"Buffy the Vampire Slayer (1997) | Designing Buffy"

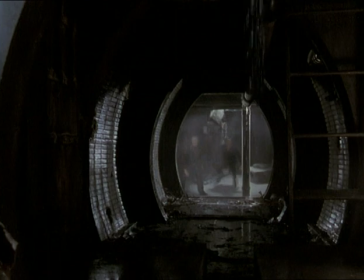[4:18]
So that developed that whole theme and concept of the
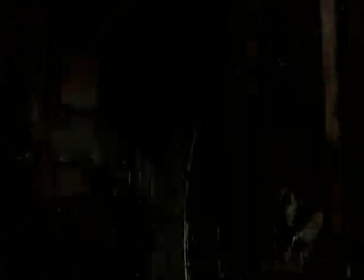[4:23]
vampires sort of living underground and being able to get around Sunnydale through the sewers.
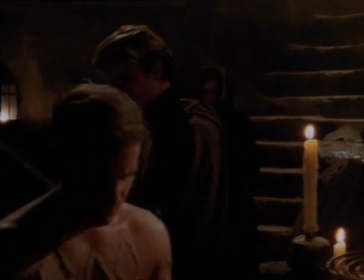[4:28]
The set, the wardrobe, the makeup, and everything that goes into portraying a character or being in a mood makes an impact on you.
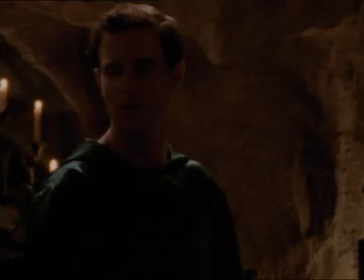[4:36]
It makes it that much more believable.
We come before you with fresh offerings. Offerings?
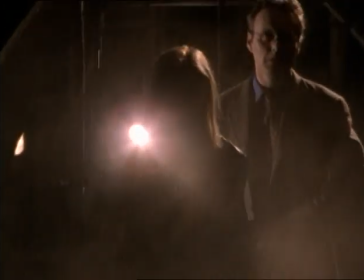[4:42]
The way the series was set up is that we had the underground world. It was really dark and heavy and concrete.
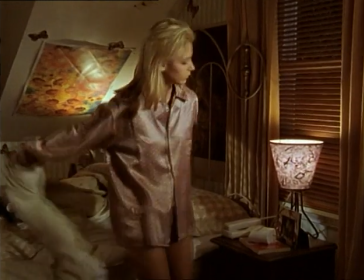[4:49]
And then you sort of had the above-ground world, which was a much lighter mood. You know, the colors were softer and a little more pastel.
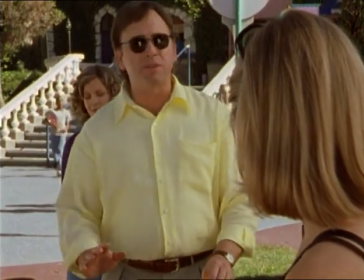[4:56]
Joss had had this idea about Sunnydale, a very sunny, all-American town. We scouted a lot of, you know, various locations here in town that we felt would match that.
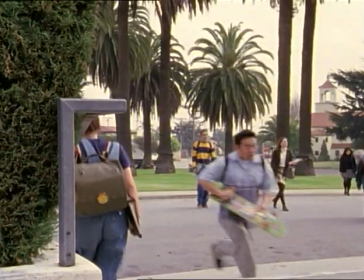[5:04]
People will note that the high school is, in fact, the same high school they shot Beverly Hills 90210 at.
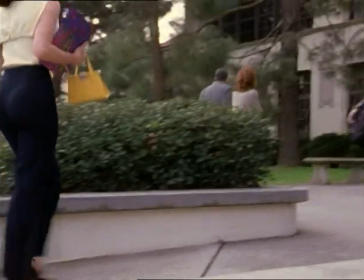[5:10]
And it's a very kind of classic upper-middle-to-middle-class Southern California look.
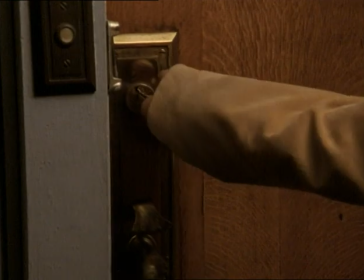[5:14]
And the way that translated into the sets and the design of the show was we wanted Buffy in a craftsman house.
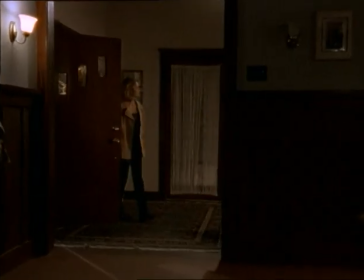[5:20]
It's been really great to watch the house grow.
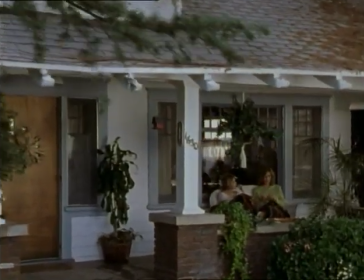[5:23]
You know, in season one when we were just starting, initially we used the house in Torrance, so we shot in the actual house that it is. And then slowly, bit by bit, as the show became successful, they reconstructed the house. Of course, the second floor was always here at the studio, but initially that was just Buffy's bedroom.
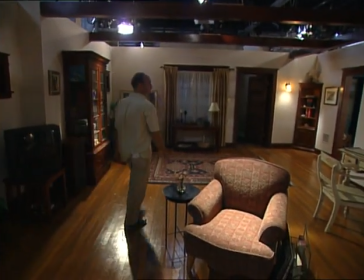[5:41]
And then gradually the downstairs part of the house came together here at the stage and even the front porch for entrances and exits. But it's really interesting because you have a sense of the house from Torrance in the first season and sometimes we still do exteriors there.
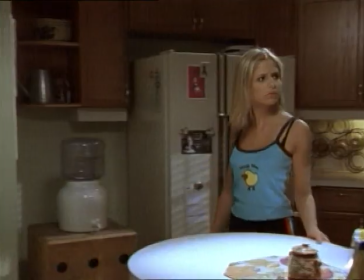[5:58]
And then the house here. So it's really interesting that it's a home that sort of exists in two places.
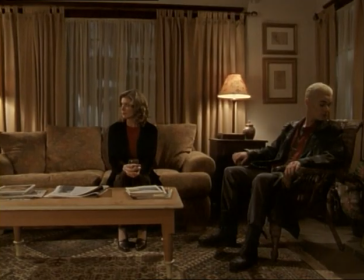[6:05]
It's old and it has a lot of character.
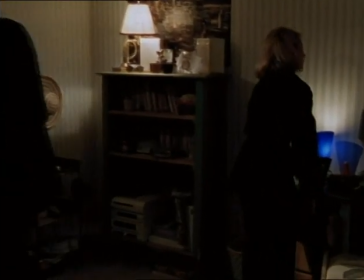[6:08]
Gosh, it's hard to imagine it being anything else, particularly with, you know, demons, some of whom are thousands of years old visiting it. It should at least be a craftsman, right? I can't imagine it as some modern box, but it has a lot of character and I think a really good feeling. It's really homey. Essentially, we took the exterior that we'd picked in first season and designed an interior that just completely matched it.
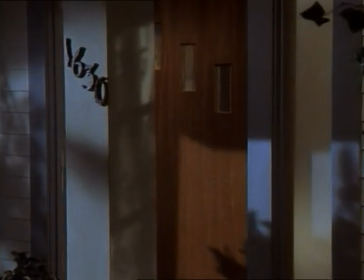[6:32]
Here we are at Buffy's exterior of our house, and if you come around the corner, 1630, Buffy's house.
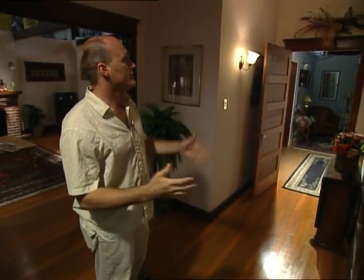[6:40]
You're in the front foyer. Of course, most of this set wiles away just like any other set.
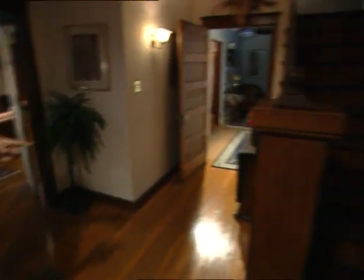[6:46]
The staircase is actually on wheels, so we could, if we need to,
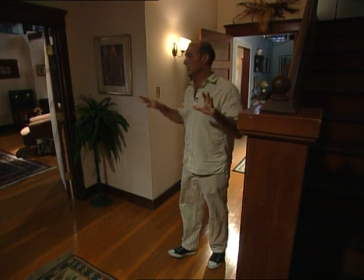[6:51]
take the whole staircase out and film the scene back into the living room or out the front door looking at the trans light or,
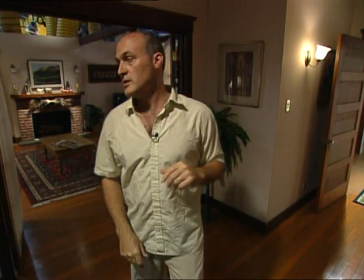[6:59]
you know, back into the dining room around the corner. But if you come this way, you're into the living room.
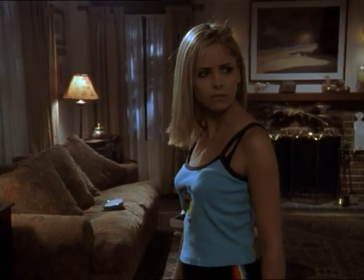[7:08] Mom?
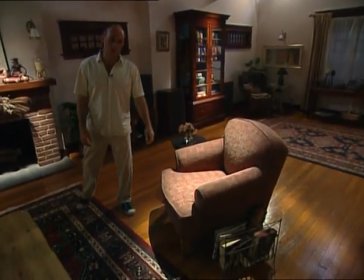[7:11]
This set's gone through several modifications, new floors, a couple new doors here and there.
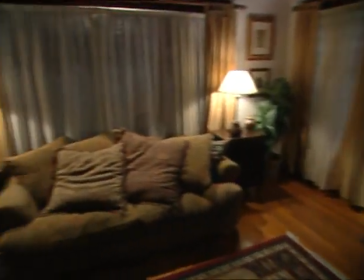[7:19]
These doors right behind you have gone through many breakaway versions.
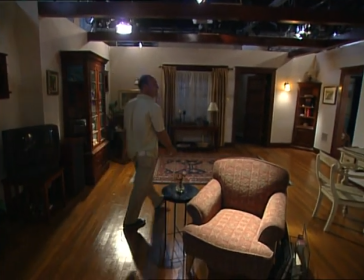[7:25]
And if you keep coming around the corner here, this set sort of works like a large donut.
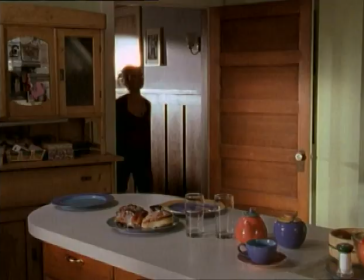[7:30]
If you keep coming around the corner, you can come right through the back hall, you're right into the kitchen.
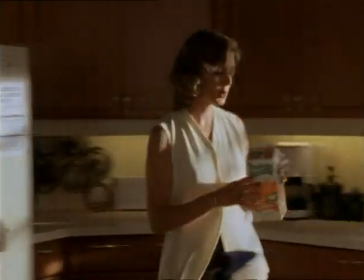[7:36]
So you're in the kitchen here.
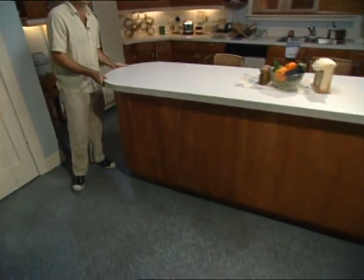[7:41]
Of course, this is on wheels. As is all these exterior walls.
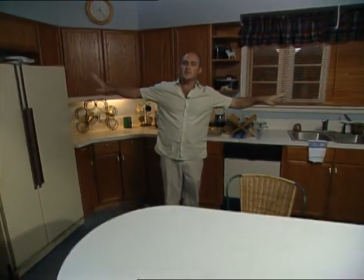[7:46]
They're all on wheels. This whole outside of the set can just go away quite quickly.
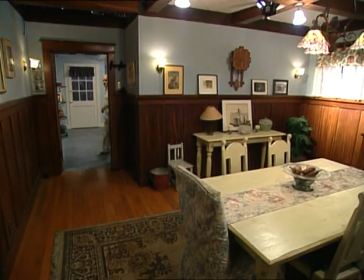[7:51]
We can shoot back into the set whenever we need to. So coming out of the kitchen, we're into the dining room here.
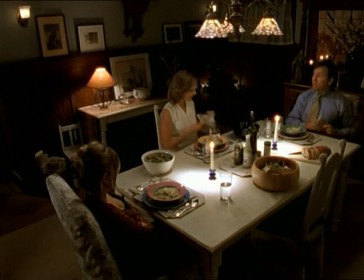[7:59]
And sort of a very stereotypical craftsman bungalow dining room.
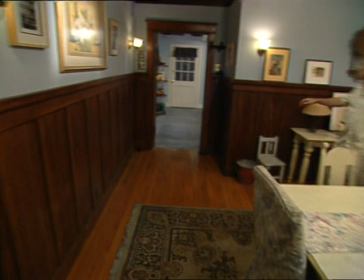[8:03]
Got a high wains cutting. This is where you place a picture just like this or a plate sometimes.
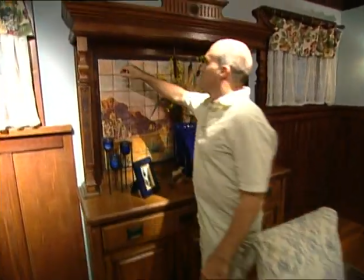[8:11]
Some nice furniture here. This is kind of interesting. This backsplash used to be mirror.
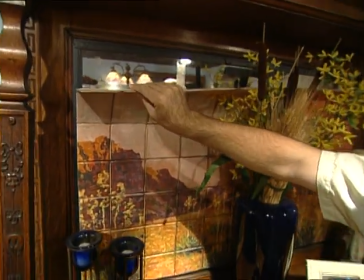[8:17]
Of course that's difficult for the camera.
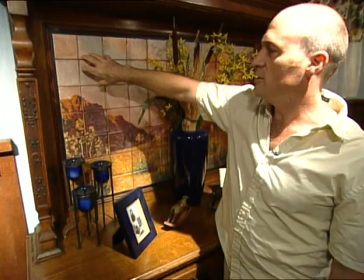[8:19]
So we've covered it up with what looks like some nice prairie style
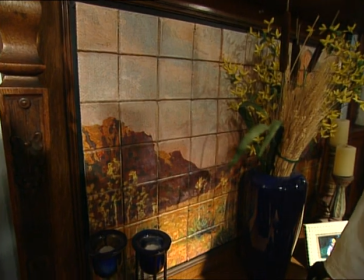[8:24]
tile but it's really just foam core with a color print on it,
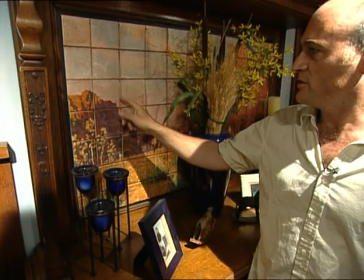[8:30]
and then score it to look like tile.
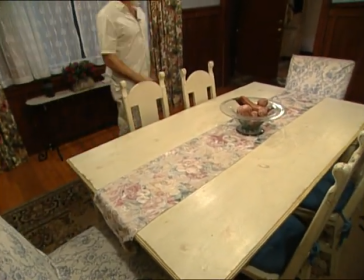[8:33]
And then, uh, back out of the dining room, and into the foyer, and then we're out of the set.
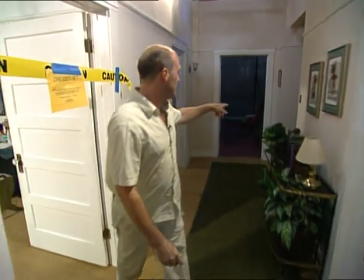[8:40]
Here we are in Buffy's, uh, upstairs hallway. Over here's the, uh, stairs down. There's the bathroom.
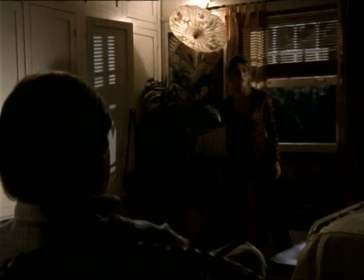[8:47]
And dress set, this is Buffy's bedroom.
First of all, this is my room. Second... Have you been going through my things? Yes, I have.
Personally, I love being in Buffy's, uh, bedroom, of rummaging through all of her drawers and things. It gave me a kind of little extra stepfather kind of thrill. Had nothing to do with the script, but it's how I prepare.
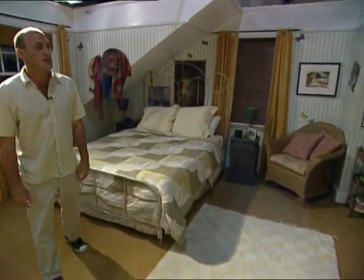[9:08]
All right? This is one of the only remaining sets from season one.
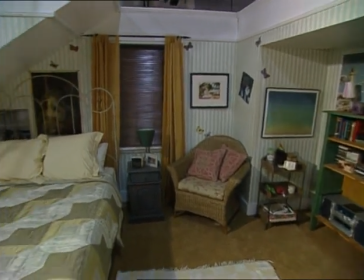[9:14]
I'm sure you know it well.
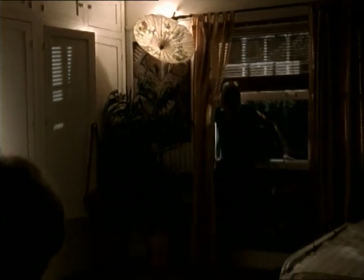[9:17]
Here's the windows that obviously Buffy goes in and out of quite frequently, or somebody else comes in and out of quite frequently as well.
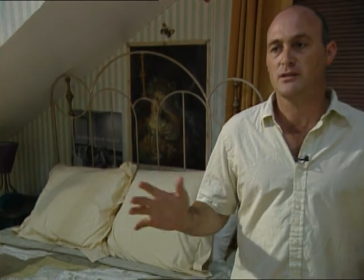[9:25]
We change posters every once in a while, but we try to keep it intact almost from first season so that we really have a continuity.
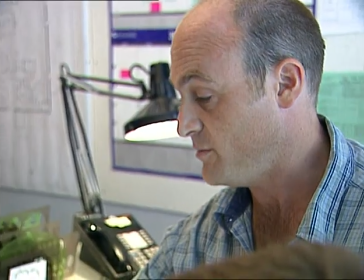[9:33]
It's the only thing that's sort of continuous in Buffy's house or in Buffy's life is her bedroom, really.
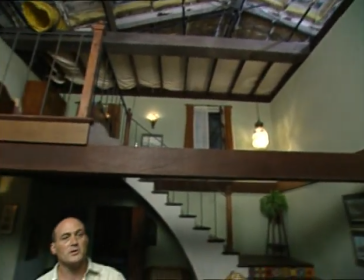[9:40]
Well, here we are in Giles' apartment. All the walls pull away at this beam here.
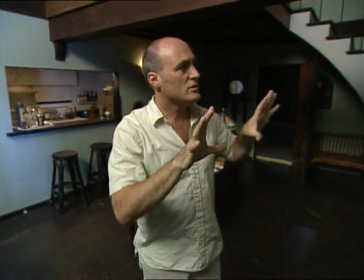[9:46]
All the walls above it are just sort of hung with cable, so we can pull the lower eight feet out pretty much all the way around.
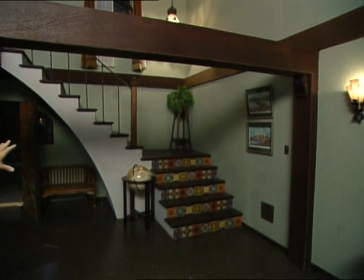[9:52]
In this set, the staircase does not pull out, it's always stationary,
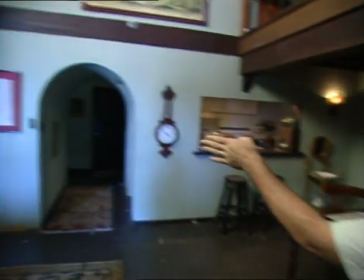[9:57]
but from the staircase all the way around to this corner and into this archway is pullable.
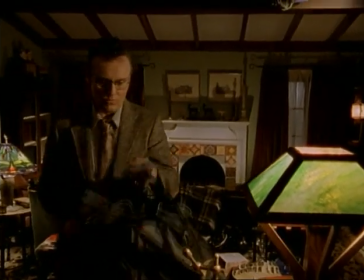[10:02]
You can wild it out and get a camera back there and shoot into the set. This is Giles' little kitchen around the corner here.
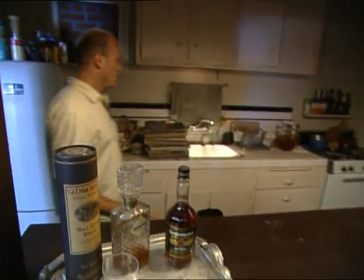[10:10]
Go into the hallway through this little arch, and Giles brews quite a bit of tea back here in this kitchen.
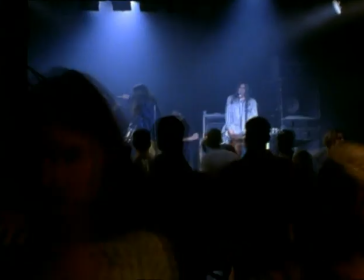[10:17] So are we bronzing it tonight? Wednesday's kind of beat.
The bronze was meant to sort of feel like a nightclub. but really was an espresso bar.
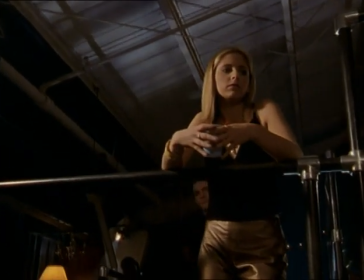[10:25]
It was an industrial space that had been converted into this nightclub coffee bar.
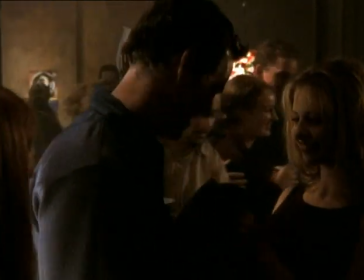[10:30]
Visually it was painted with quite a few bright colors as if an artist had come in and not just painted the walls,
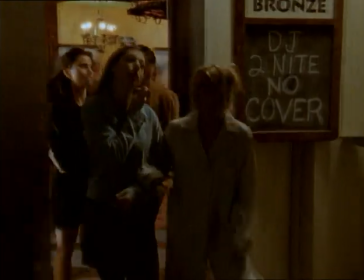[10:38]
but as if they were painting a canvas. It has an entrance that leads out actually off the side of one of our stages.
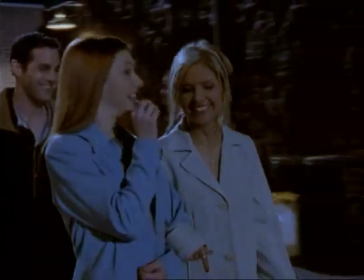[10:44]
And then when we developed the back lot in second season,
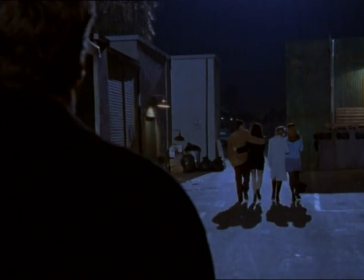[10:46]
across the alley we built a whole series of facades of brick and little buildings that created this dark alleyway where lots of scenes sort of took place, not just outside the Bronx, but just a little dark alleyway that we would dress differently to make it some other little alley off in Sunnydale somewhere.
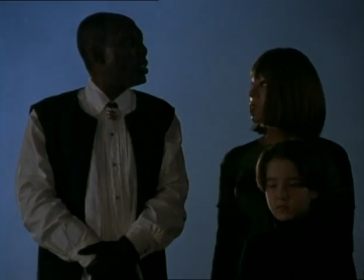[11:01] Don't just stand there. Dig. We have to hurry.
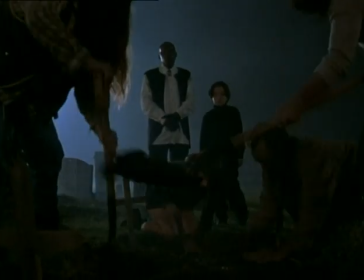[11:06]
Joss had always discussed the idea of somehow trying to do a graveyard here on the lot, and then I was just walking around in the parking lot one day and kind of realized that if we had sort of focused our direction the other way,
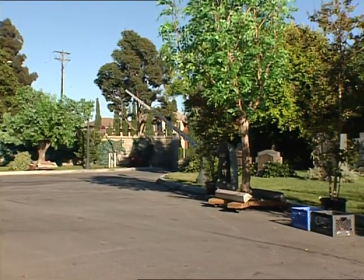[11:19]
looking off our lot there was you know the whole vista of trees so I came up with this idea to put a big stone wall
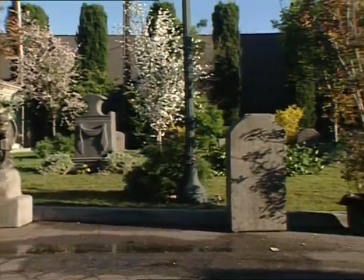[11:27]
in front of that sort of blocking out the buildings that were underneath all those trees in the Vista and just making it feel like a wall of the
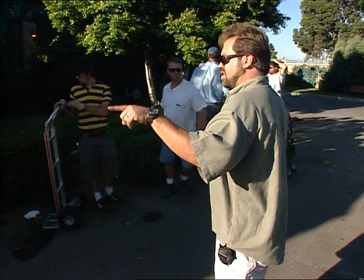[11:34]
cemetery and it gave you this huge depth of space
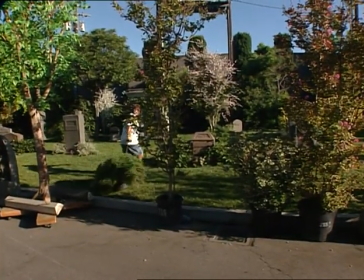[11:38]
and made you feel like you were in a big greened area we built some large mausoleums
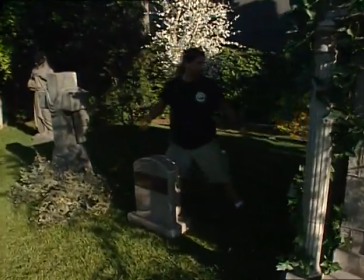[11:43]
and things on the backside and then within that space in the greened areas we actually
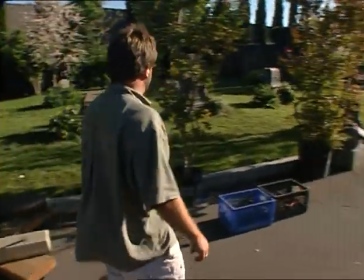[11:48]
dug out some pits that were grave sites so it was a
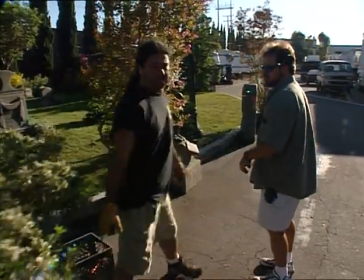[11:52]
nice idea to be able to have lots of elements of you know vampires coming out of
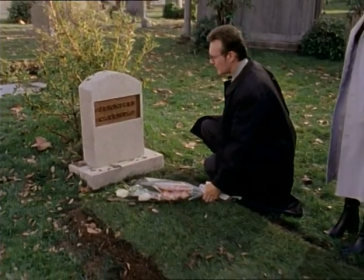[11:57]
graves or actually lowering a coffin down into the ground and be able to do all that right here. Carrie is just really creative and does a tremendous amount with what we have. Even though we try to keep some sort of reality based to it, we're dealing with vampires.